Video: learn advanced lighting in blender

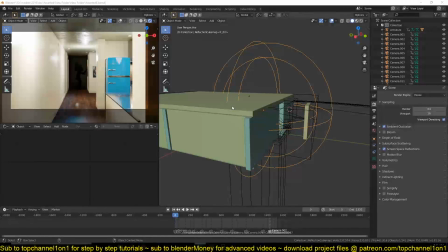Hello there, my name is Ismas and welcome to another Blender tutorial. And today we're going to be looking at lighting in Blender 2.8, especially using the EV renderer, render engine. And we're going to be talking about this short horror movie I made.
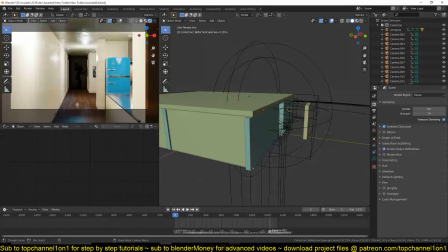And then look at how I set up the lighting. So if you haven't watched this, let me just play it for you here.
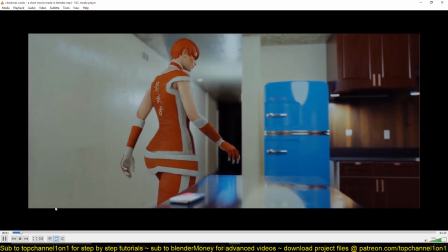And lighting here was very important for me because it was part of the story.
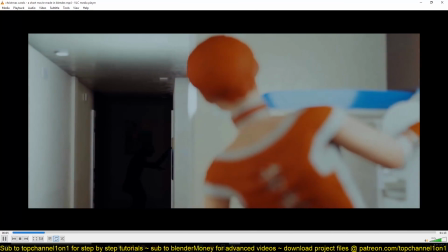It's what I used to tell the story.
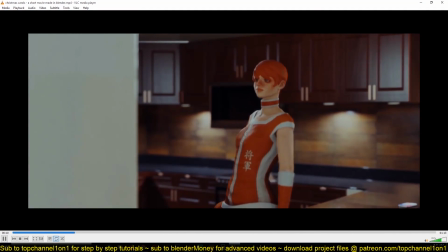You can see we have this monster hidden in the shadow, and their silhouette comes out a little bit.
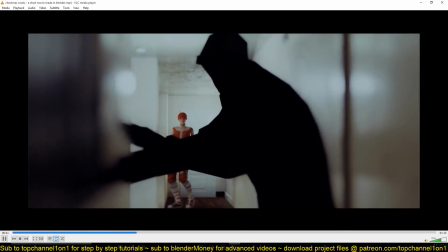So it was really important for me to have control over where the shadows are going to be and where the light is going to be.
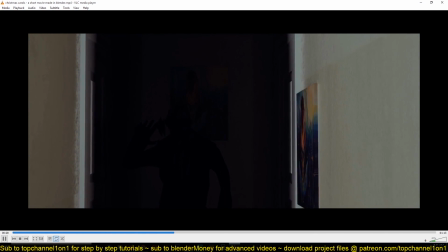And sometimes this can be hard to control if you're using Eevee.
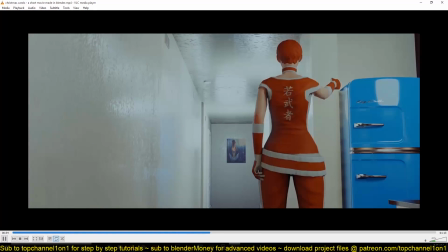With Cycles it might be a bit easier because it's a ray tracing engine, but in Eevee it's a bit harder.
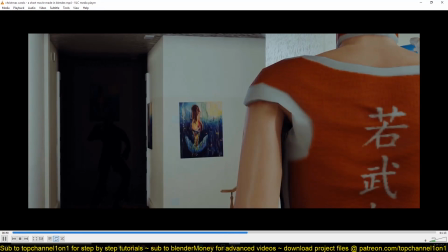So in this tutorial I'm just going to show you or break down how I
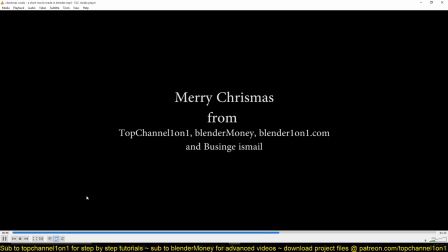kind of try to control the lights in Eevee.
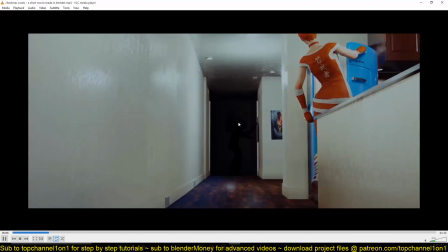You can see when they come in, some of the lights are switched off. When she comes in, some of the lights are switched off so she doesn't see the monster right away.
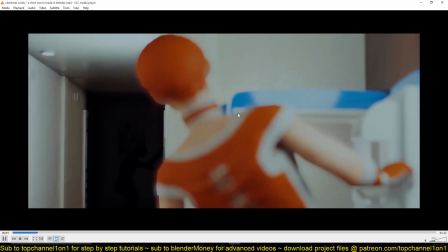And but there is a little faint silhouette coming through
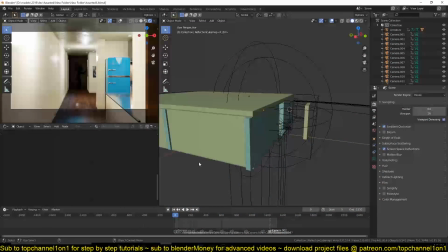that area. So let's see how that lighting was set up. So I have the scene already here.
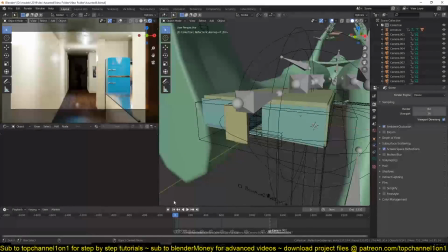Okay, why is this? Okay, yeah, let's see. This is our scene.
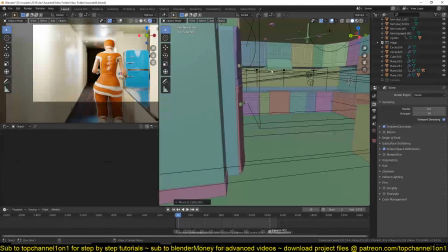And you can see we have the kitchen and whatever this room is supposed to be,
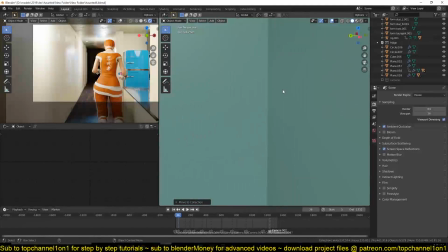and then some stairs that go to the second floor, and then our monster would be right around here.
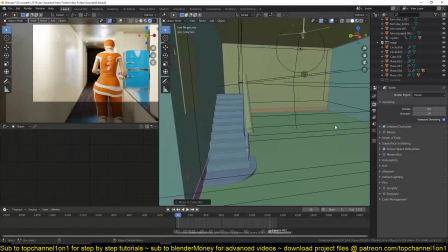So, and the reason for why I added this room, because it would have been too close.
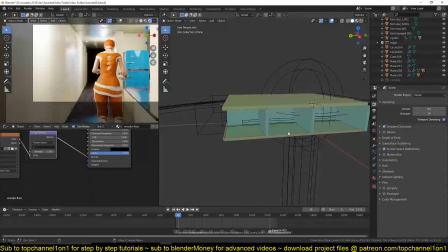Let me just hide this wall and this here.
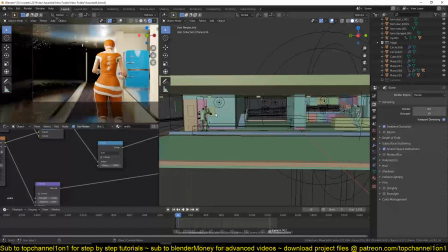The reason I added this room is that if I added this monster right here, it would be too close to not be noticed.
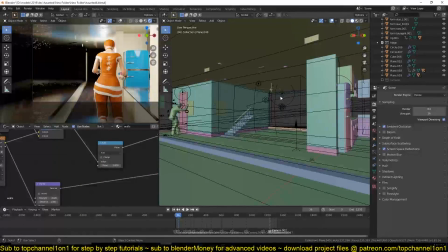So I made sure that they are here. We have a light here that would illuminate.
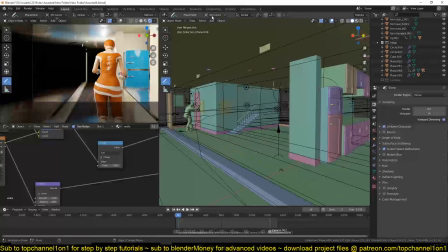Let me just bring my paint surface.
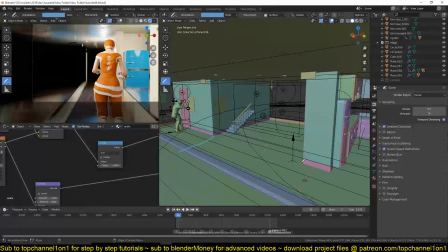That would create a light. So this area would be lit, but the shadows would start at around here, concealing the monster.
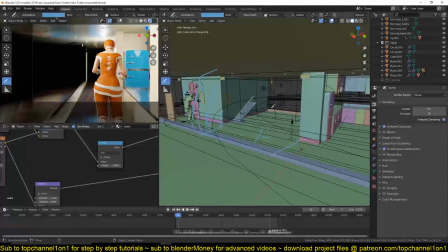So I needed a way to control that light effectively.
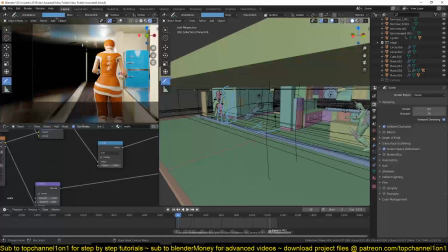And let's look at a new
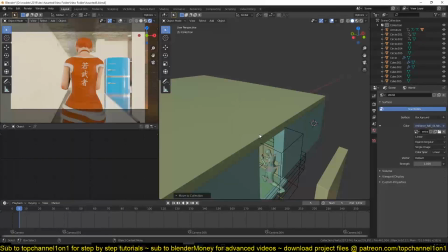scene here with all the lights removed. The first thing you want to do is set up an Hdri image to light up your scene.
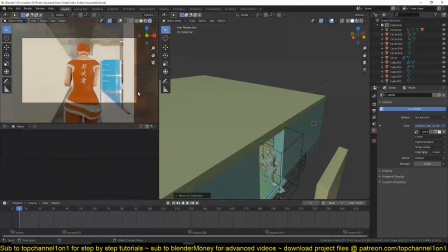But the problem with using Hdri images is that they come in too bright.
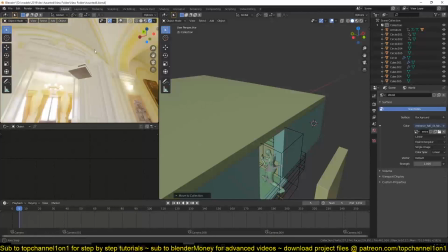And I used this image, that's kind of an interior image,
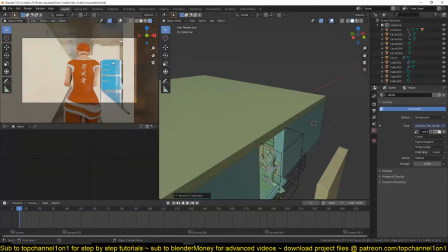because we are lighting an interior scene, so that I can capture some of that lighting detail in here.
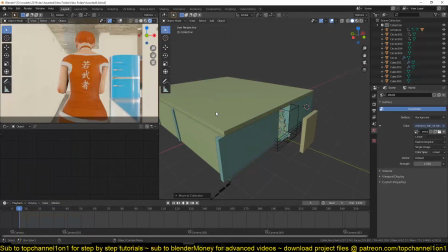What I see a lot of Blender users do is that when they add an HDRI image, they usually leave the strength which is 100% of the strength. This kind of takes away your control over the lighting.
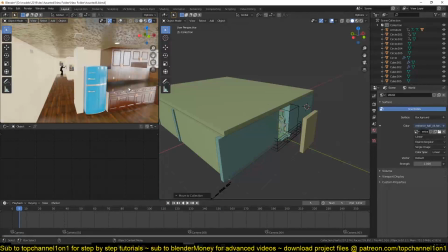You can see we don't have any shadows anymore, because it's illuminating the entire scene from all angles, since we have lights
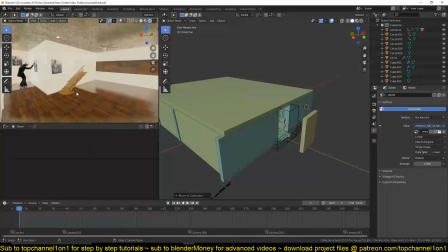from all direction, and that's why you see we have this soft light.